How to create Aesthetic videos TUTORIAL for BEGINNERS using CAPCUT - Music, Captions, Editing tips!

I'm going to be using a platform called CapCut. So I'm going to head over to my laptop now and let's get started with the tutorial.
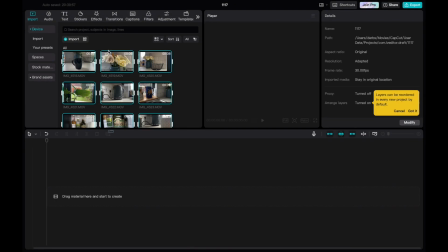(0:06)
So I am on CapCut. I've just imported all my images. So I just wanted to take really simple basic images to show you how you can make a message, a story, an aesthetic video.
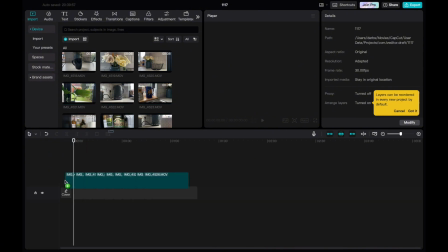(0:21)
I'm just going to transport these images over and then we can get started.
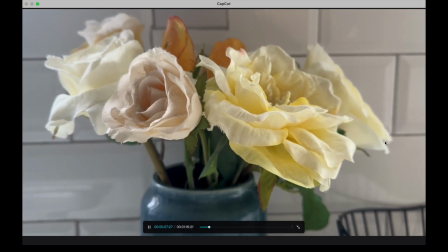(0:27)
I've just taken all these really random clips from around my mum's house.
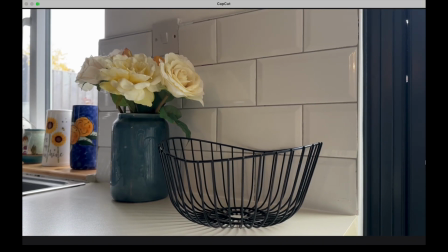(0:32)
So pictures of flowers, vases, mugs, just to kind of,
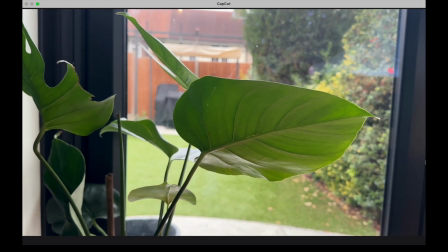(0:37)
set the scene, especially if you want to create those kind of aesthetically pleasing videos.
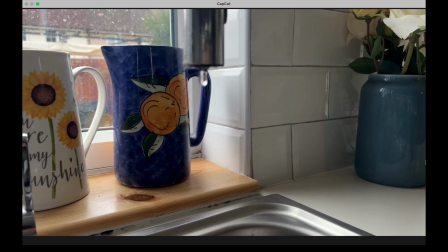(0:42)
It's really important that you kind of just capture clips of individual items or things that are in your shot in the center of your shot.
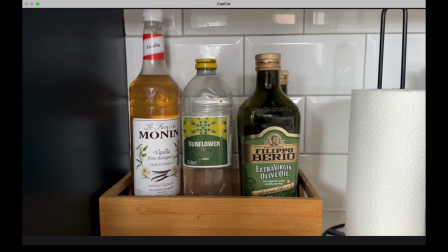(0:51)
You don't want these things to be in the side of your shot. You kind of want to keep these, whatever you're highlighting in the shot, center.
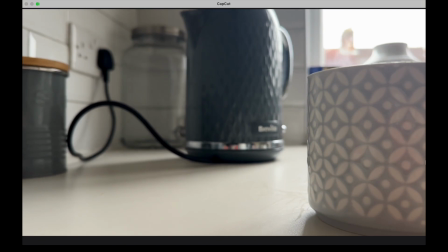(0:59)
Another key thing that is good to do is to try and get different angles.
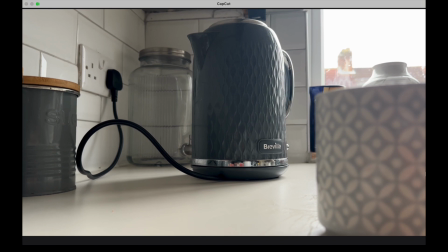(1:03)
So if you've got something, i.e. just this kettle in the middle of your shot, you want to make sure that you're maybe getting different angles.
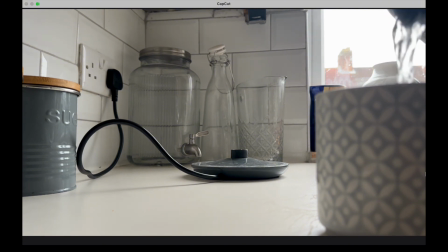(1:11)
Here I've done kind of like a moving shot where I've taken something and picked it out of the frame, and I'm pouring myself a cup of tea.
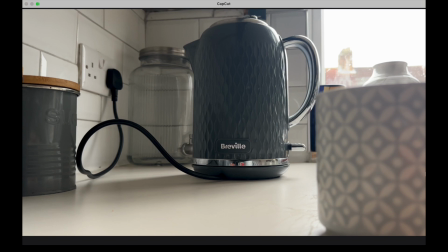(1:19)
Subtle movements within each frame, or you can just do still frames like you've previously seen.
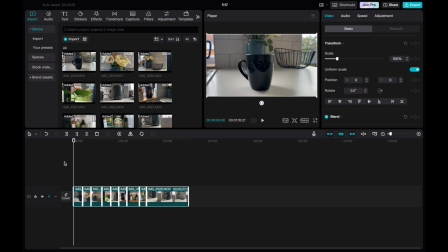(1:25)
I wanted to show you how I would edit these and create some sort of aesthetic video or story. Another tip I would give if you're trying to make aesthetic style videos is to try and mix up the speed of your clips. So you might have one clip cuts really fast to the next clip or the next scene,
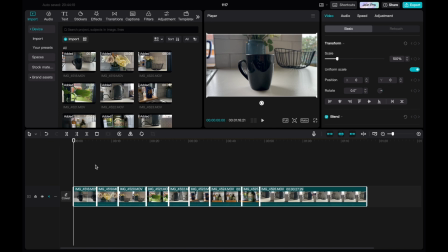(1:42)
and in other areas of your video you want to keep it so it's maybe a faster pace. Start cutting where I think, so you can see what I'm doing. So I've just created literally a shot of a mug.
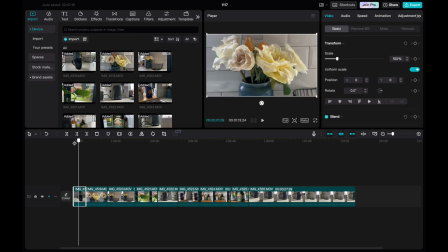(1:55)
It is a bit shaky, to be fair. And as you can see, I'm trying to take different angles. So here I've got this sort of angle of the mug, and then we move on to the flowers, which I've taken a slightly closer up shot, and then again here we've got more of a wider angle.
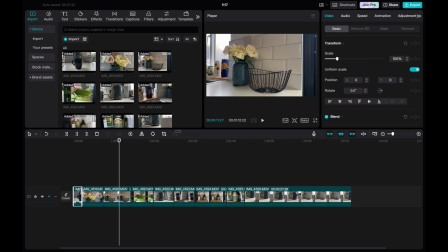(2:15)
So it's good to also mix up your angles, take a mixture of close-ups and wider shots, get that visual interest in what your video is about. It doesn't look like too much now, but once you get some music over it and even maybe some like text of what's in the shot or the story you're trying to tell,
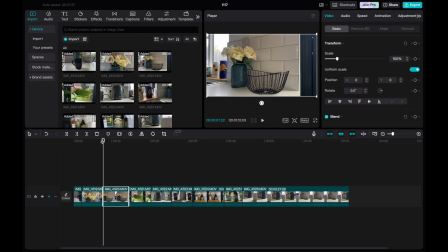(2:35)
it really brings the video together. The main key for me is using the use of different types of music, whether it be jazz, classical, whatever.
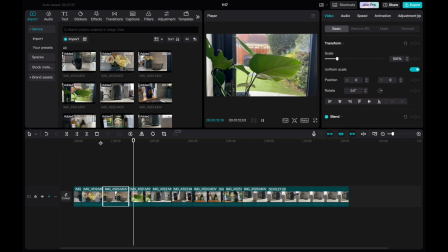(2:45)
Just think about the mood and the vibe of your video or the story that you're trying to tell. I like to leave the clip running for quite a few seconds, because once I add this with the music, you will see how these clips work.
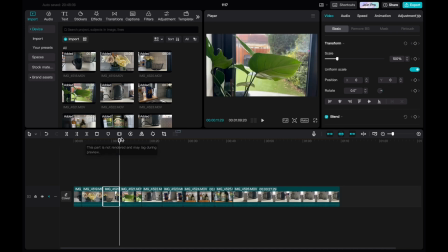(2:59)
You may think they look a bit too long now, but once it's with the music, it really sets the mood and the vibe of what I'm trying to do. So again, I've gone from a wider shot scene here with the flowers, and then I've moved over to a close-up shot of the plants.
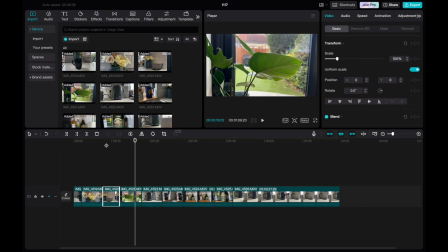(3:15)
Again, it's just getting that different angles, that different type of juxtaposition, and just something that's visually different.
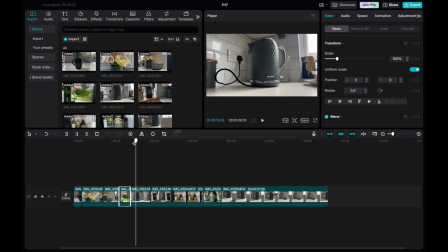(3:24)
And then for this one, I could do a really quick shot of the kettle. And what you want to do with any sort of action that you're showing in the video is to cut to the action straight away. So if you can see here, if I started from here, it leaves a bit of time before I actually go to pick up the kettle, right?
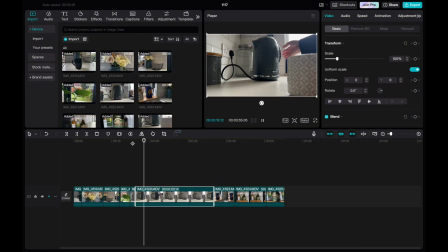(3:45)
And that's sort of a bit wasted time. It's a little bit boring to watch. You kind of want to start your clip just as you're picking up the kettle. So I would say from about here, because it's when the action's starting within the clip. You want to do something within a clip where it's kind of more action based.